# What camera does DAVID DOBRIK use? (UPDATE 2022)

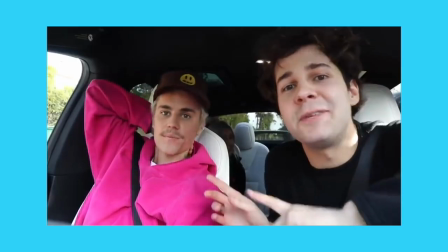I was like stuck in the washers. Guys, I'm here with Justin Bieber today, and today we're going to... We got the ball, guys.
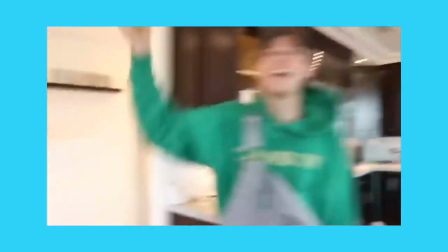We got the ball! We got the ball!
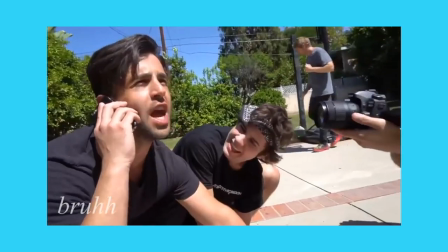What's up, YouTubes? Today we're going to be doing an update video on David Dobrik and what camera he uses.
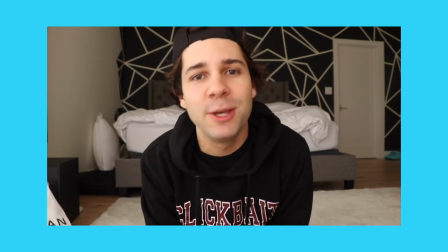But before we start, I'm just going to let you guys know that I'm going to be doing a lot more videos like this, so comment down below if you guys like this type of video,
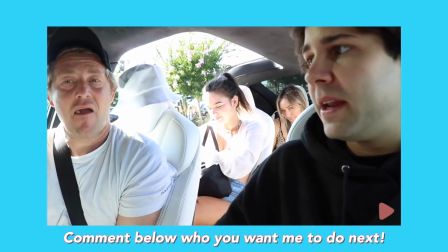and comment down below which YouTuber you guys want me to do next.
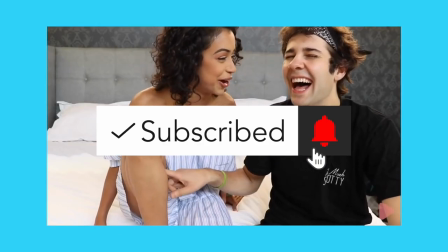And subscribe, keep posting notifications on, because I am going to be doing more videos just like this one.
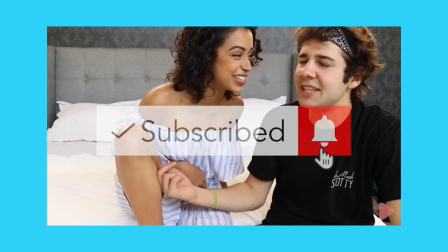Let's get in the video.
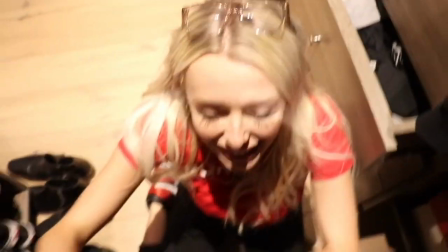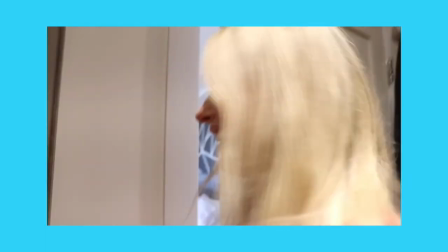Okay, so David Dobrik actually uses a very simple setup,
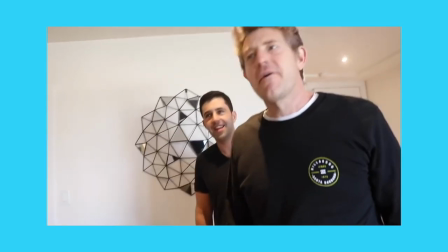but what makes him different compared to a bunch of other YouTubers is a lot of other YouTubers out there, especially the popular ones like Casey Neistat,
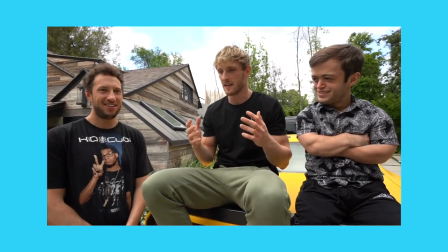Jake Paul, Logan Paul, and a lot of typical vloggers out there is that they use a wide angle lens.
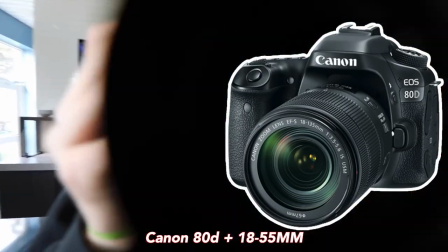David Dobrik actually doesn't. He actually uses the Canon 80D with the kit lens and he has two lenses.
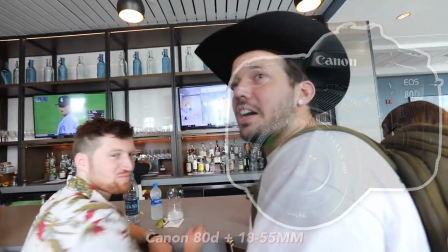I believe he has 18 to 135 and the 18 to 55.
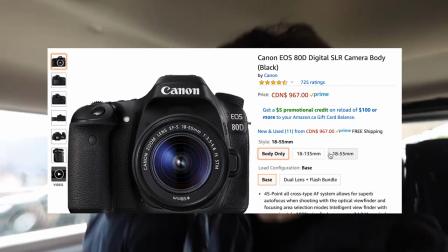The 18 to 55 is just a lot lighter, but I do see some shots where he zoomed in really close in.
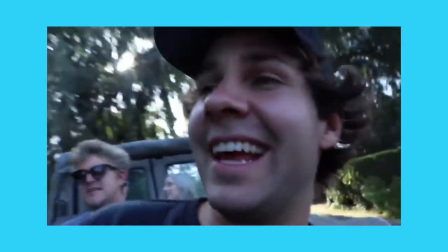So I do believe he's using the 18 to 135 and this is where his filmmaking
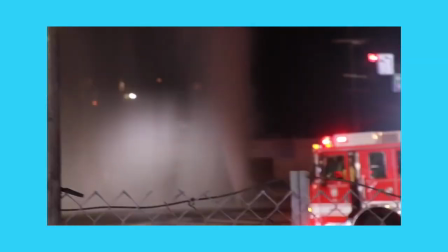style kind of sets him apart compared to the other youtubers out there because the other youtubers out there uses wide lenses wide lenses
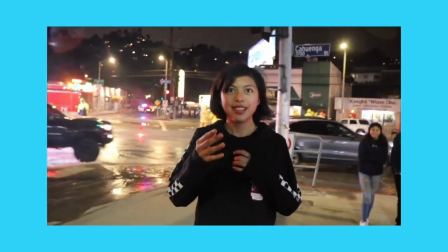that go up to 10 to 18 millimeter and a 10 to 18 millimeter is
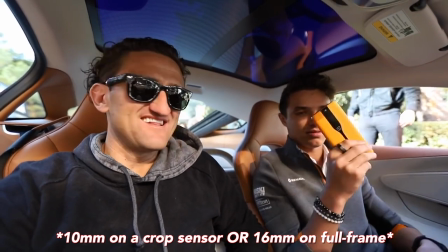going to look like this as you can see it's extremely wide and this is a very popular shot because tons of youtubers use this to make
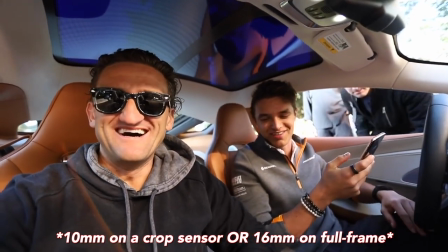it seem like you're you're there you're very close you're really close up to the person but David doesn't do this he actually uses the kit lens which
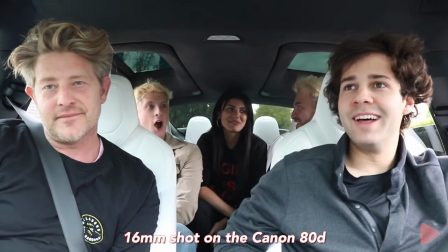is not bad it it looks normal to me and to be honest it just has that it's just more zoomed in it feels more it
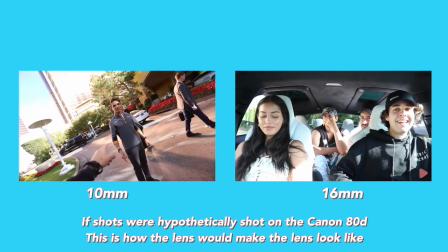feels more natural the 10 to 18 does it can feel a bit too wide so this is what David Dobrik uses the 80D with the 18 to 135
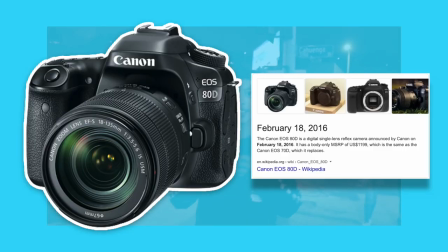but this is an old camera this camera actually came out in 2016 so if you guys are planning to get this camera there is
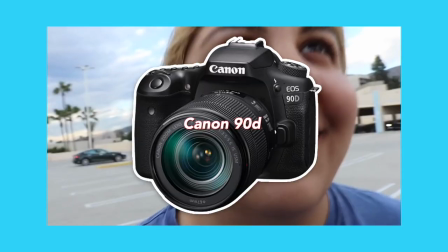nothing wrong with this camera this camera is actually very good there's also a newer one that came out called the eos 90d which has a lot of really good
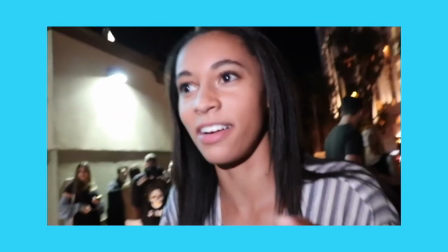specs and i would definitely recommend you guys to check it out but let's dive in into why david Dobrik is still using this camera with
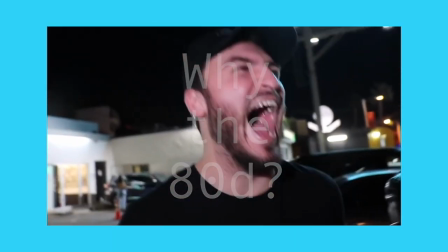the money that he has he knows he can get the best camera out there but why is he sticking with the EOS 80D or maybe he upgraded to
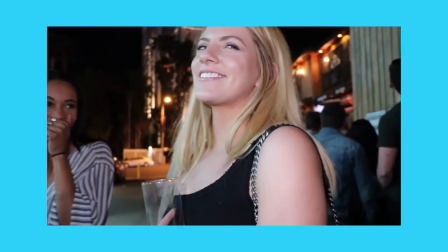the 980 but still why is he not getting a $5,000 camera or a
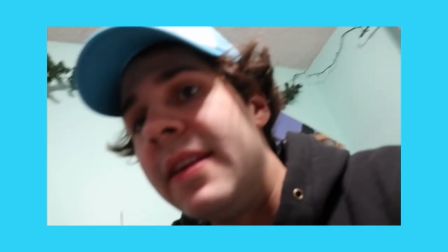$10,000 camera why is he sticking to this base model $1,000
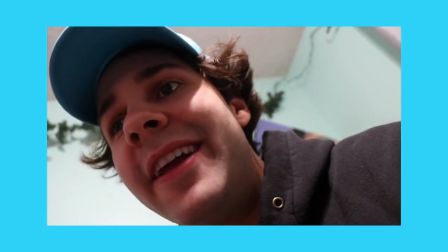camera so let's dive into it number one it's because of
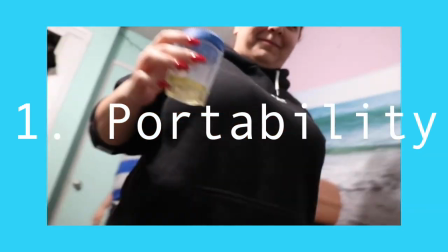its lightweight portability you don't want a huge camera david dobrik is a run and gun
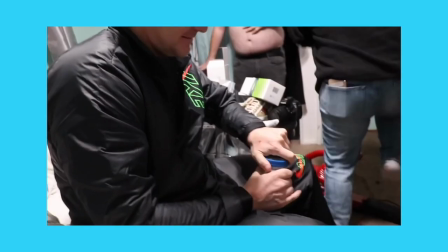type person he just wants to go and get the shot and then that's it that's all he just wants a camera that can simply get the shot with
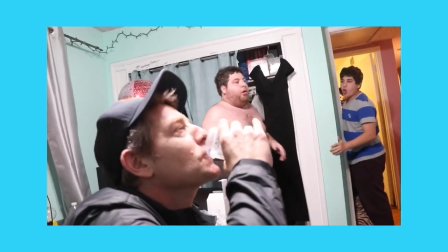minimal color correction with minimal editing so he doesn't have to worry about getting the right settings he just wants a camera that just goes and
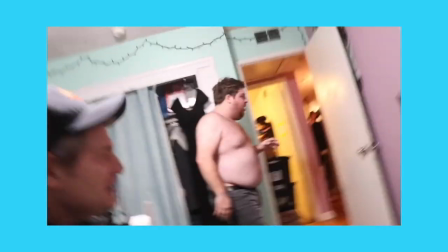just does it so this is why this camera is actually perfect because david dobrik probably knows all the buttons on this camera like
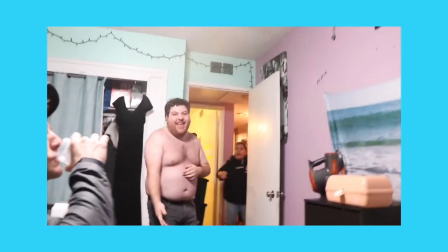the back of his hand so i wouldn't blame him i would stick with it it's still getting him very good content so why not so why does he have to
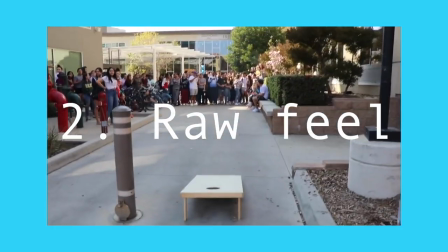upgrade number two is because this camera gives that raw
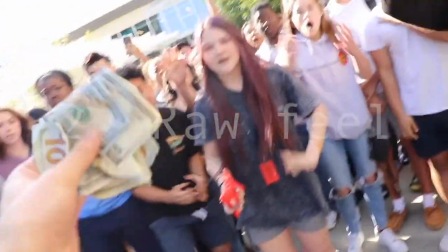feel it's not way too good quality where it's like a movie it feels
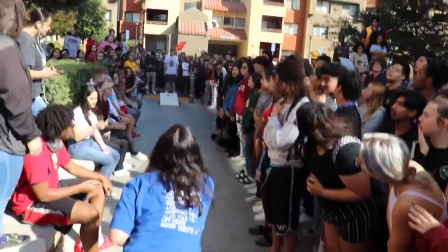real it doesn't feel fake it doesn't feel edited it feels normal it feels like how
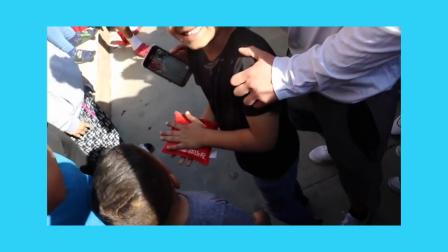you would experience life david dobrik is known for his comedy his adventures and his